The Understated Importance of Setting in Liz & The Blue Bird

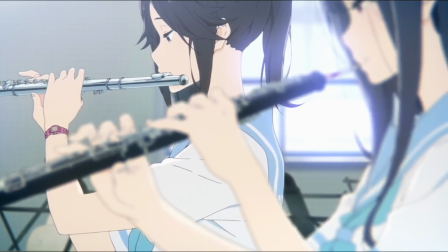[4:08]
We've watched Mizore and Nozomi sit here to interact and practice a few times and can
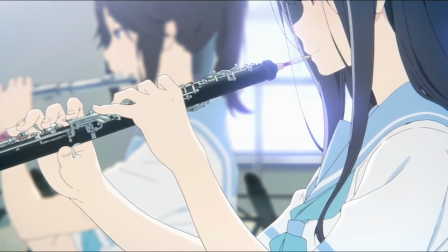[4:12]
extrapolate the dozens of times they've done it before. and if you've seen the previous two seasons,
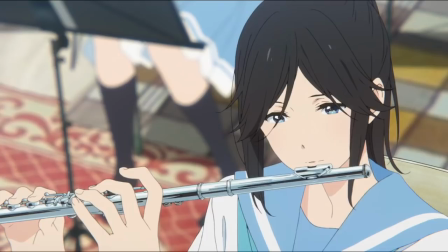[4:18]
you've spent a lot of time there. The finality of this moment though, the idea that the number of days to practice together in this room are limited and that they'll be
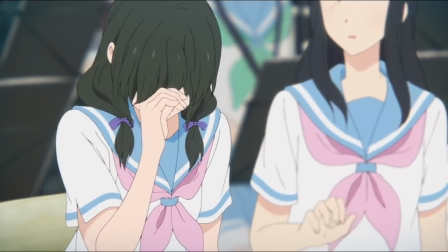[4:27]
letting each other go shortly is something that requires this setting and this space. But for me, my favorite sequence in regard to setting is this one. First off, this transition is probably the best in the entire year of 2018,
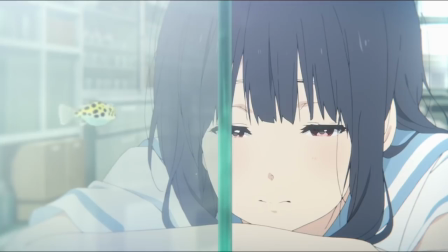[4:40]
how it matches the sensation of light dancing across a closed eye is frankly unbelievable.
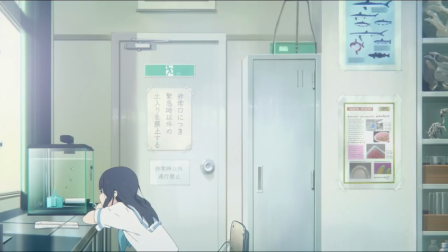[4:45]
This biology classroom that Mizore is sleeping in is a fitting one, we're talking about birds after all.
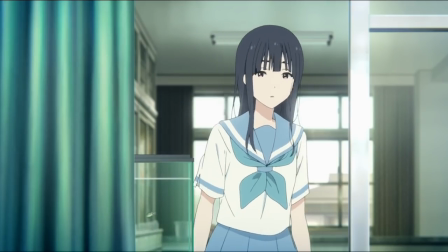[4:51]
And when we're facing Mizore from this angle, everything seems bright. She's looking at Nozomi,
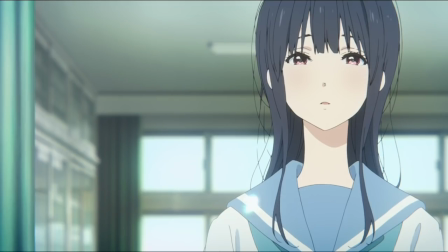[4:56]
and the way that the light bouncing off the flute connects the two of them despite the physical distance is an
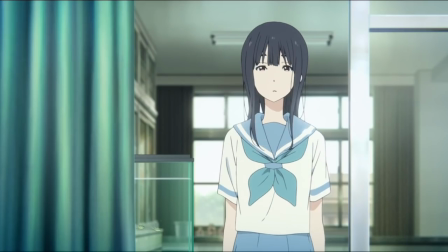[5:00]
amazing interplay that respects the setting and thinks about how it can be used to create meaning. If you showed this scene to someone in complete isolation they could probably extrapolate not only Nozomi and Mizore's relationship,
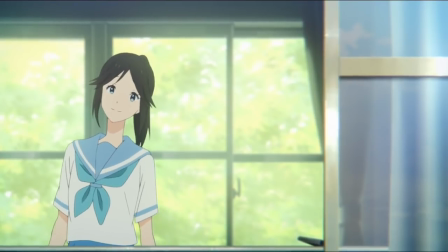[5:13]
but also the type of characters they are and maybe even their habits.
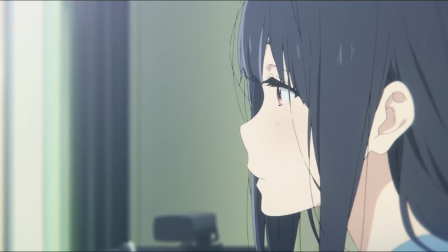[5:16]
Certainly they'd be able to realize how important Nozomi is to Mizore, since as Nozomi disappears we reverse our angle on Mizore,
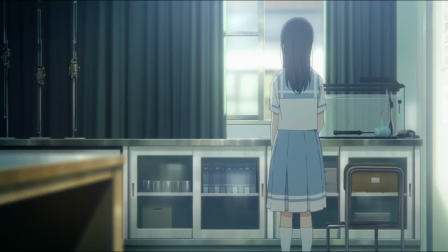[5:24]
now setting her in shadow compared to light that Nozomi's direction provided.
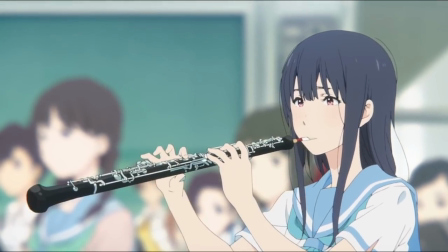[5:28]
And it's fitting that in the emotional climax of the film after our tearful goodbye to the music room,
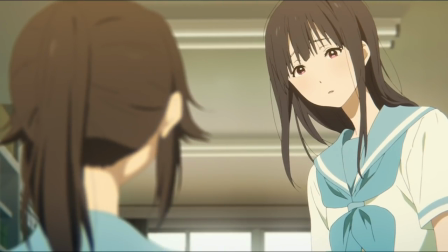[5:34]
Nozomi and Mizore both occupy that biology room together, together, with golden hour lighting as the two finally come together,
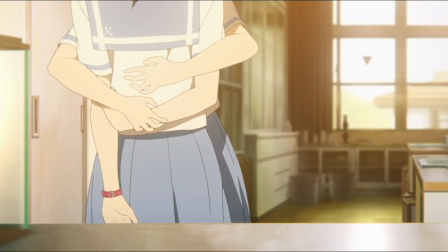[5:41]
after being separated in distance and emotionally.
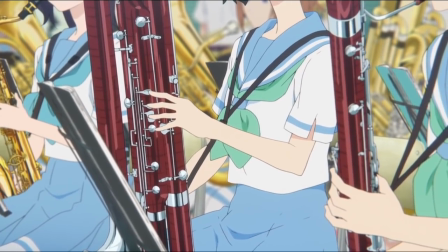[5:44]
It is the corresponding element of the realization they made while playing the song together, fittingly right across the way from where this scene is staged.
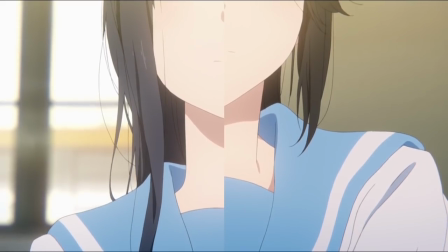[5:52]
What was put into song beforehand is now put into words, two sides of the same coin.
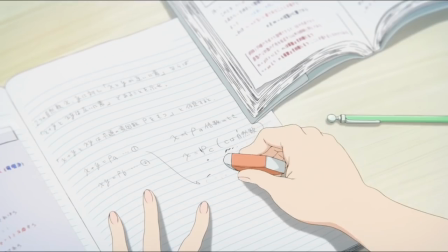[5:59]
Afterwards the two still have some separation, the library vs the music room,
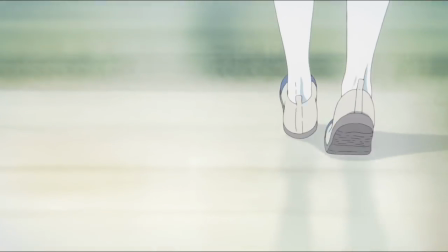[6:04]
worth noting the amazing shots here to show that they're moving apart, but fortunately our movie doesn't end on a sad note,
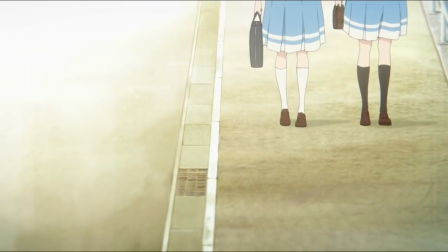[6:10]
instead with the two walking out of the high school that's been our home for the last hour and a half.
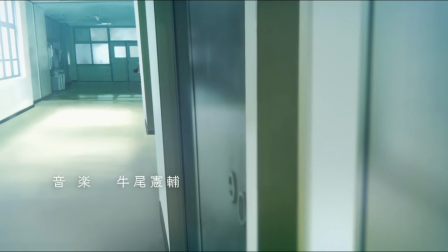[6:15]
From our slow and methodical entrance, from the music room to the library and the biology room,
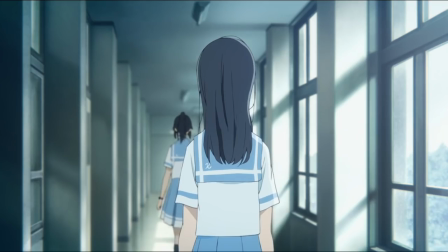[6:20]
every hallway that made things feel cramped or distant, from the places we're familiar with to those that were not,
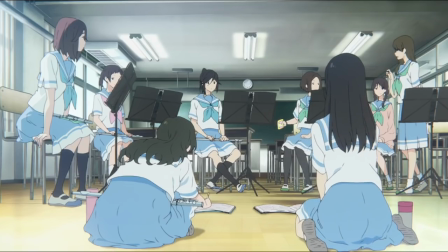[6:26]
Kitauji has performed just about every job that could possibly be expected of it as the setting for Liz and the Bluebird.
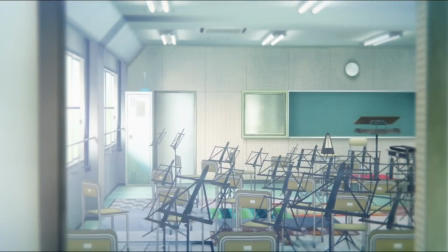[6:33]
And so it's almost like we're leaving behind an old friend as the two exit the high school, bittersweet foreshadowing for their eventual departure.
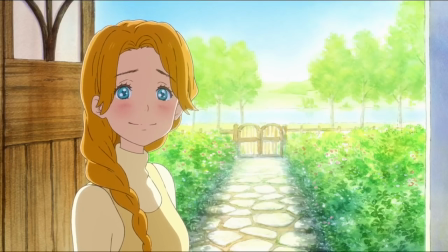[6:40]
But one can only remember how our characters entered the high school and how this small look into
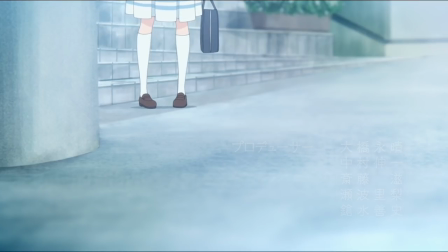[6:45]
a few days centered around one friendship in a concert band has evolved,
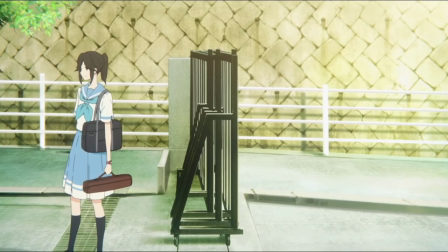[6:50]
with Nozomi now waiting for Mizore and Mizore taking the first step across the threshold.